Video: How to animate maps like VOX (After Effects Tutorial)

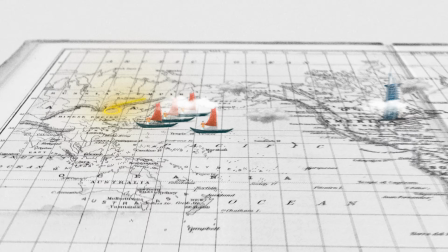0s
In today's tutorial, we are going to be making this super sick map animation, which is a little bit more advanced than usual,
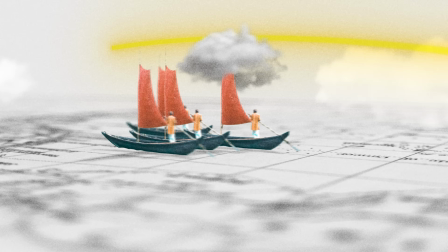5s
but the setup is really nice and can be used across multiple different projects if you are working with the 3D camera. So essentially, a better way to use the 3D camera and then a super sick map animation on top of that.
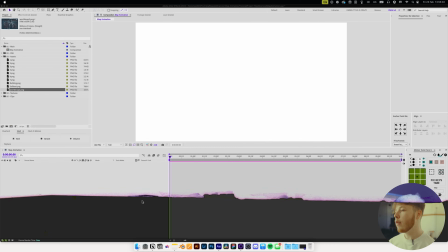15s
But without further ado, let's hop straight into After Effects, where I already have a composition set up, 1920 by 1080, 24 frames per second to keep it nice and easy.
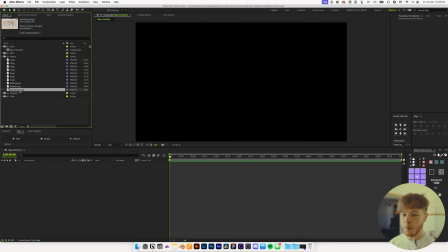23s
I'm gonna start off by dragging my map into my composition here. And this one is a super high map. As per usual, you can get the project file on my Patreon if you want to, patreon.com/mapal, or click the link in the description to get access to all the project files from the tutorials.
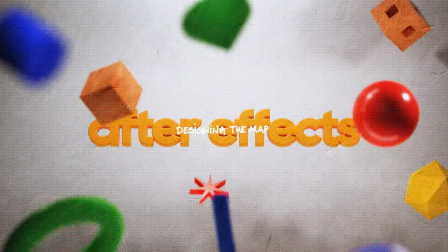38s
But we have this super nice big map, which is 9,786 by 6,309 pixels.
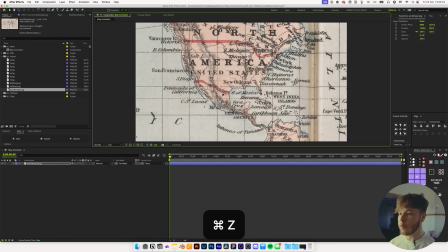45s
So a lot of room to play with, and that is super important when we make this animation because we need that space to work with. The first thing I'm gonna do is actually pre-compose this because we wanna play around with it and add some details to it before we add the animation to it.
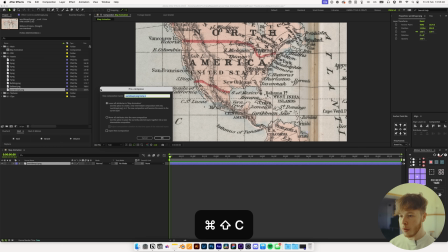57s
So if I hit Shift Command C to pre-compose it, and I'm just gonna name this Map Pre,
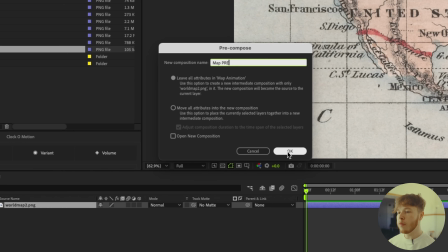62s
and I wanna leave all attributions in map animation so that we just get a new composition and it'll be the size of the map.
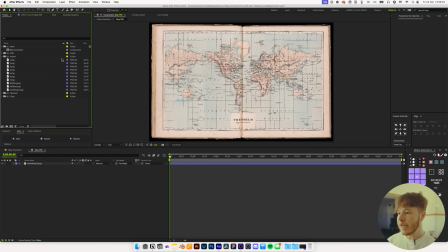70s
And we wanna make sure that we drag that into the pre-cuts folder, of course. Next, we wanna add a little bit of detail elements to this. I've prepared a couple of assets that I've found online, pixels, whatever you wanna use, you can get it there.
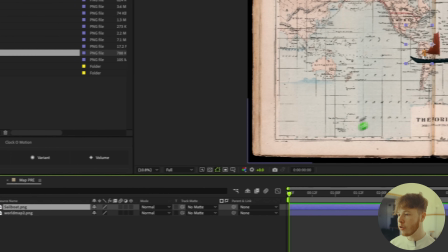81s
But I have these sailboats that I've just cut out in Photoshop that we are gonna be adding.
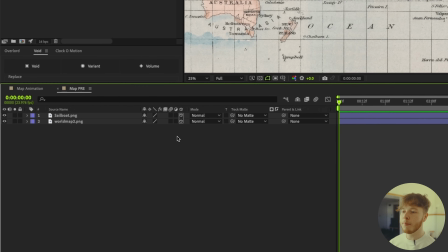86s
Before we do that though, I'm gonna turn the layers into 3D so we can place them and get a little bit more depth in our scene.
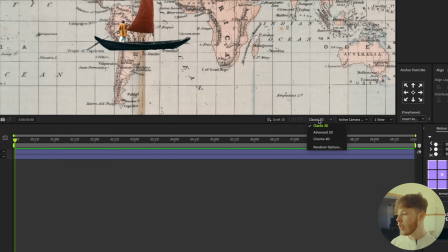93s
Once that is placed, you wanna make sure that you have classic 3D renderer selected. If you don't see this little tab here, you can always hit Command K to bring up your composition settings,
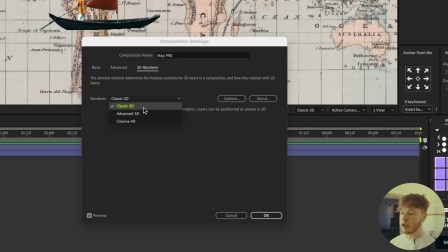101s
then go to 3D renderer, and then pick the classic 3D over the advanced or cinema 4D.
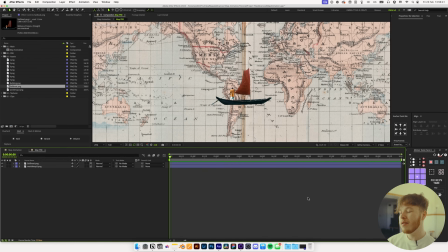107s
This is just gonna let us get some depth of field and just a little bit easier to work with, not as intensive. And we don't need any of the features in those two renderers. So the first thing I'm gonna do here is open the two view mode down here, and I'm just gonna select two views.
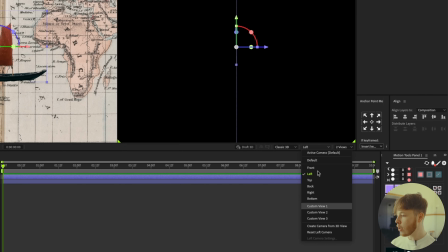119s
And in this case, I might wanna do a custom view by hitting custom view one.
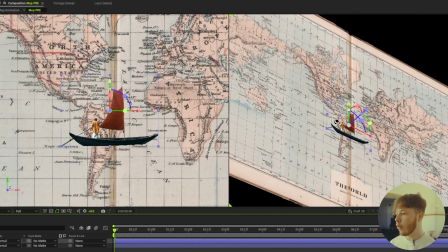124s
And it's just gonna be a little bit easier to orbit around. And then we can kind of see, okay, how does everything look in proportion to one another?
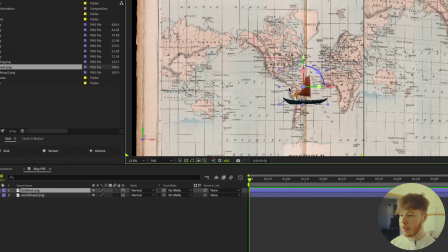131s
So I'm gonna start by taking this little guy, and we're of course gonna put him in an ocean somewhere.
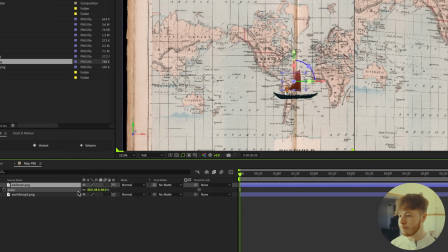136s
Let's just put him over here somewhere. So I'm just gonna scale him down, and I'm gonna move it over into this ocean over here.
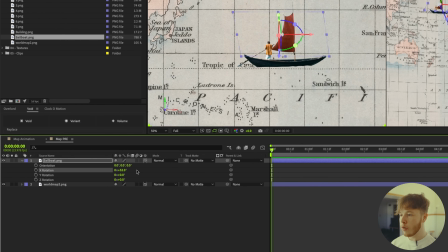141s
And then we are gonna hit R to bring up the rotation. And then we can rotate his position, and we'll set that to 90 in the X rotation.
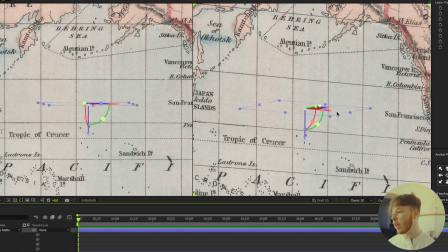149s
So kind of just like he's floating underwater. This is where the 2 view mode really helps because we can easily see that he's underwater and we don't want him to sink just yet. So we can just drag him up until he is right above the waters. So it kind of looks like he is, well, sailing in the ocean.
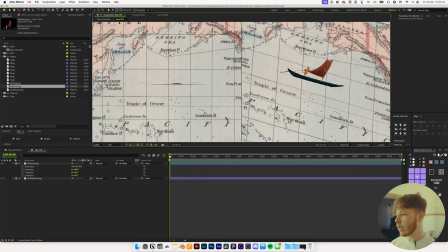164s
We can rotate this a little bit just to make sure that it looks pretty good and that we have him up far enough. So I think that looks pretty good. And then we can just duplicate this guy a couple of times and move him around a little bit to get just a little bit of a cooler look. Maybe make it look like a little bit of a fleet.
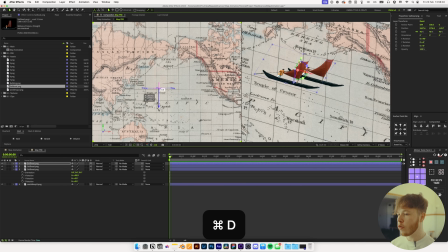180s
And you can always do different versions, but for the sake of the tutorial, we're just gonna keep it nice and easy and just use the same guy here. And I'm just gonna spread him out just a little bit so we can get some more depth later on when we add the camera and some depth of field. But I think four boats is pretty good. So we'll keep it like that.
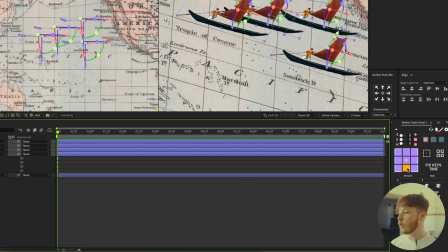197s
We might even take these layers and then use something like motion tools to move the anchor point down to the bottom of this so that we can scale it just a little bit easier.
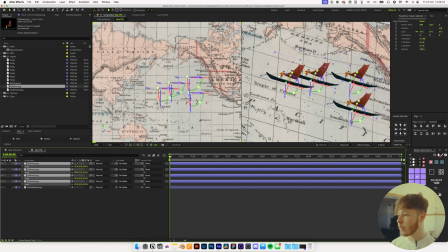206s
So now if we hit S on the layers over here and scale it down, we can scale them and just make it a little bit smaller to look a little bit more proportionate. That's the first step of this, but you know, I'm a sucker for clouds, so we're gonna add a couple of those in as well. I found these various places, I think Texture Labs and whatnot, but I've got some really nice thick clouds here.
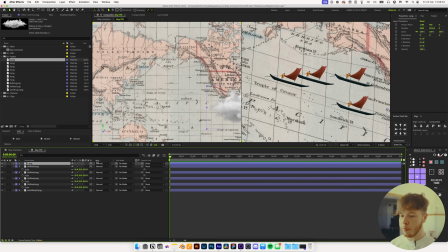224s
And again, we wanna make sure that we enable the 3D on them and scale them down. And let's move around a little bit over here and scale it down maybe to 30, maybe a little bit less. Let's do 20. And then again, hit R to rotate and 90 degrees in the X axis. And we're gonna drag them up.
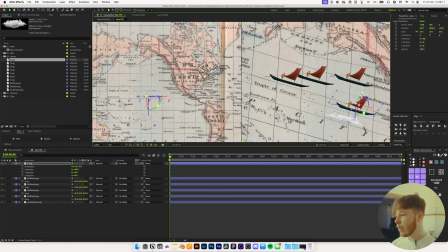243s
And here again,
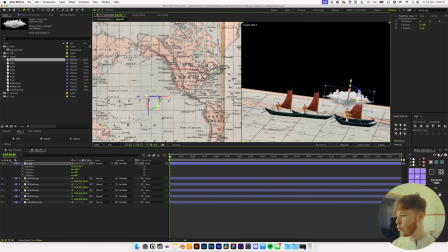244s
super nice that we have the custom view so we can just rotate it a little bit and make sure that it actually looks like these clouds are kind of floating in the sky above. And we can just add a couple of different clouds that we think look really nice and scale it down to 20,
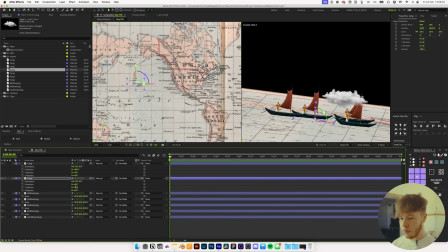259s
move it over this way, enable 3D and rotate it 90 degrees on the X axis and move it up. And again, we wanna make sure that we create a little bit of depth. So maybe this one will move back a little bit over this way so it's kind of behind this one boat. And this is one thing that really helps sell the animation, is creating some depth in this part of the tutorial.
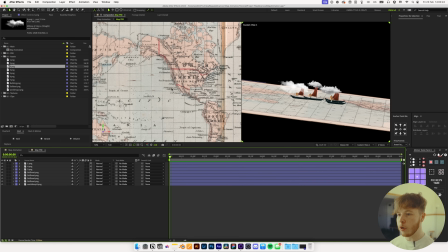279s
So now we have a couple of clouds here, but I think it could look really sick if we gave it just a little bit more movement or a little bit more of a dynamic place.
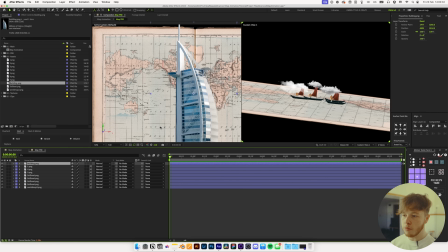286s
So I've also got a building. Now, in this case, it's a building from Dubai, which, you know, it's not going to be anywhere close to where we are right now, but we can just place it there. I just thought it worked pretty well for something pretty cool. I'm going to scale it down and let's just put it over here somewhere and then enable 3D.
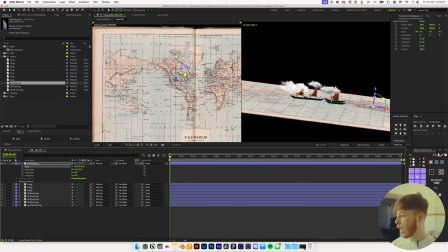302s
And again, we can move the anchor point down to be at the bottom,
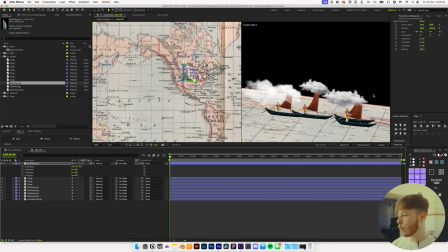306s
which is just going to make it a little bit easier to place it on the map so that we can actually make sure that it has ground contact. And again, rotate it 90 degrees to get it to stand up and maybe put it over here somewhere in America, even though it doesn't really belong here.
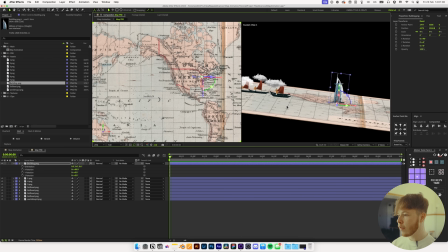319s
But now we've got at least a little map here that looks pretty cool. We've got a couple of different elements here and it kind of looks like they're sailing towards it.
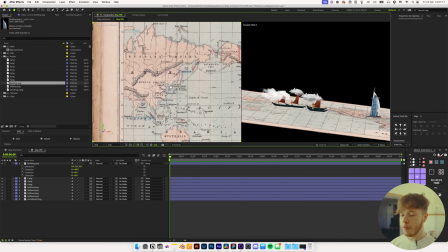326s
Last thing we want to do is just add a couple of shape elements. I'm going to take a shape up here. I'm going to select the ellipse, make sure I have a stroke selected. It can be white for now. And let's just start it over here.
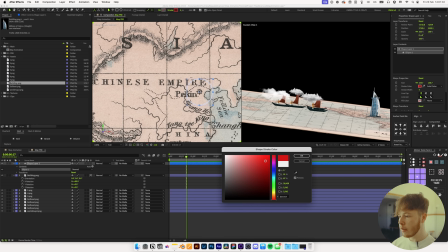336s
And then we are going to change the color to maybe a nice red color and increase the stroke of it just a little bit like that. And then we can change the blending mode to multiply. And then we can also enable 3D for this.
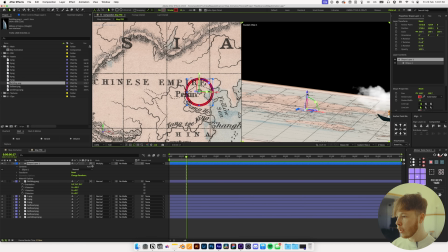351s
And then in this case, all I want to do is just lift it off the ground ever so slightly just to get a little bit of depth.
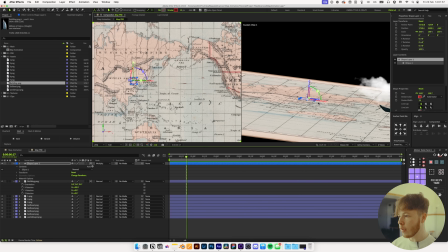359s
And I think that looks pretty good. And maybe even just a little bit more here.
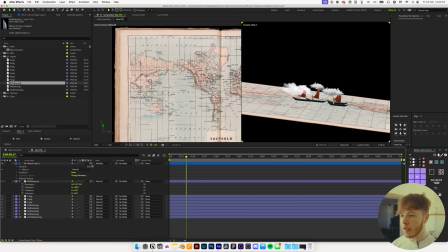364s
And we can also add a stroke as well to kind of signify the route that it will be taken.
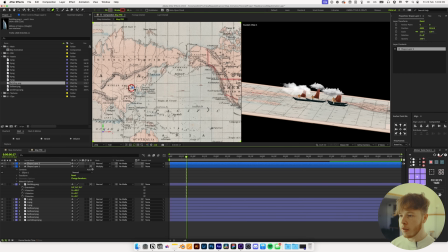368s
So we hit G to bring up a pen tool. We can start it right over here and then go all the way over to our building, which is over here. So we get a nice little curve going up here. And again, change the blending mode to something like multiply.
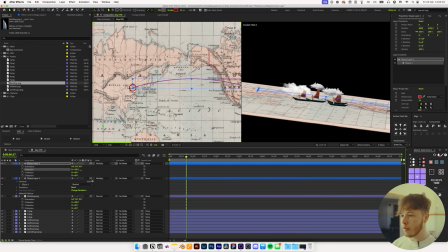381s
Enable 3D. And then if you hit R to rotate it, you can rotate it 90 degrees, just like we did with everything else, just to make it stand up.
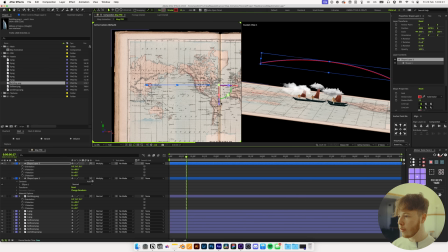391s
And then we want to make sure that we place it in its actual correct spot, right about here, and then maybe drag it down a little bit.
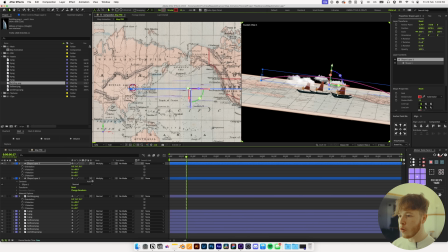398s
Let's move this anchor point. And it's just going to look super cool just to have that little bit of detail element in there.
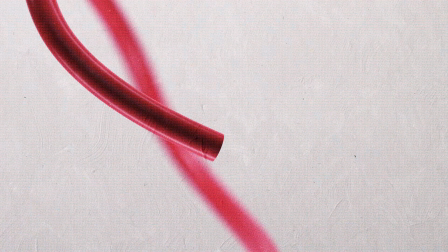403s
And that is pretty much all we're going to do for this in terms of laying out the elements. If I hit U to hide everything, we can take these boats and let's just add some position keyframes to them.
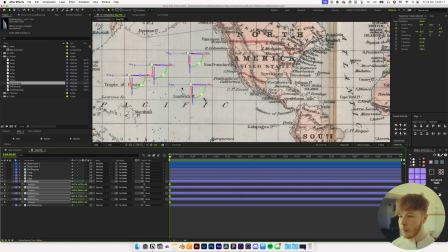411s
So right at the beginning, let's just keyframe the position and let's move them back a little bit so they all start roughly in the same place over here.
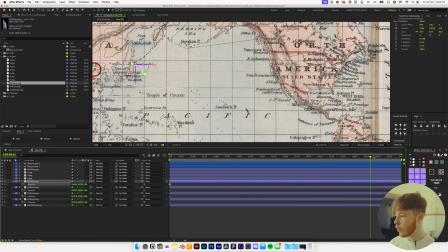419s
From the coast, that is pretty good. And then we can move forward to, let's just go to 10 seconds and then move them all over this way. You can add some easing to this. We're just gonna keep it super simple and just have them be linear keyframes. You can even move them around a little bit.
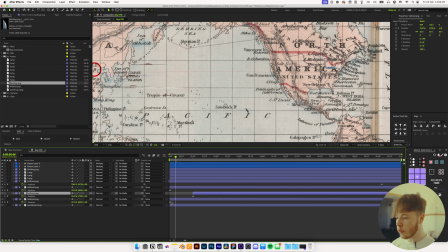435s
So let's say we move this layer up a little bit and move that one this way a little bit, just to get a little bit of variation in where they're gonna be on the screen,
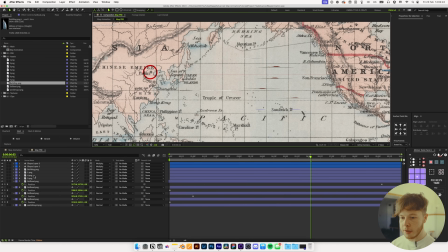443s
which will just help it look a little bit nicer. Let's also add a scale animation to this one. So we are just gonna go to about 12 frames and keyframe the scale and move back to the beginning and just make sure you put that to zero. And we can add a little bit of 60 speed to it just to give it a little bit of a scale animation.
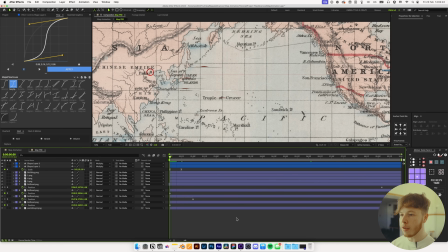462s
Like it's, you see that flashing up right there, just looks super neat, super simple.
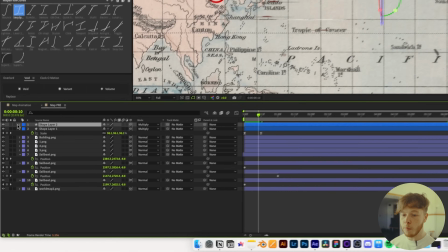467s
And you can add a trim pulse to the shape layer up here.
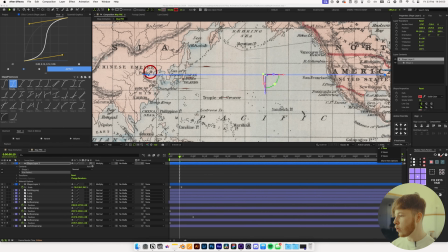470s
So if you add a trim pulse right here, and this might help if we open two view mode, we can then go and see that the path is right here.
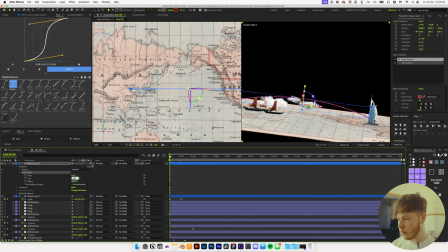478s
Let's open up the trim pulse, set that to zero and keyframe that. And then at the very end, let's set that to 100.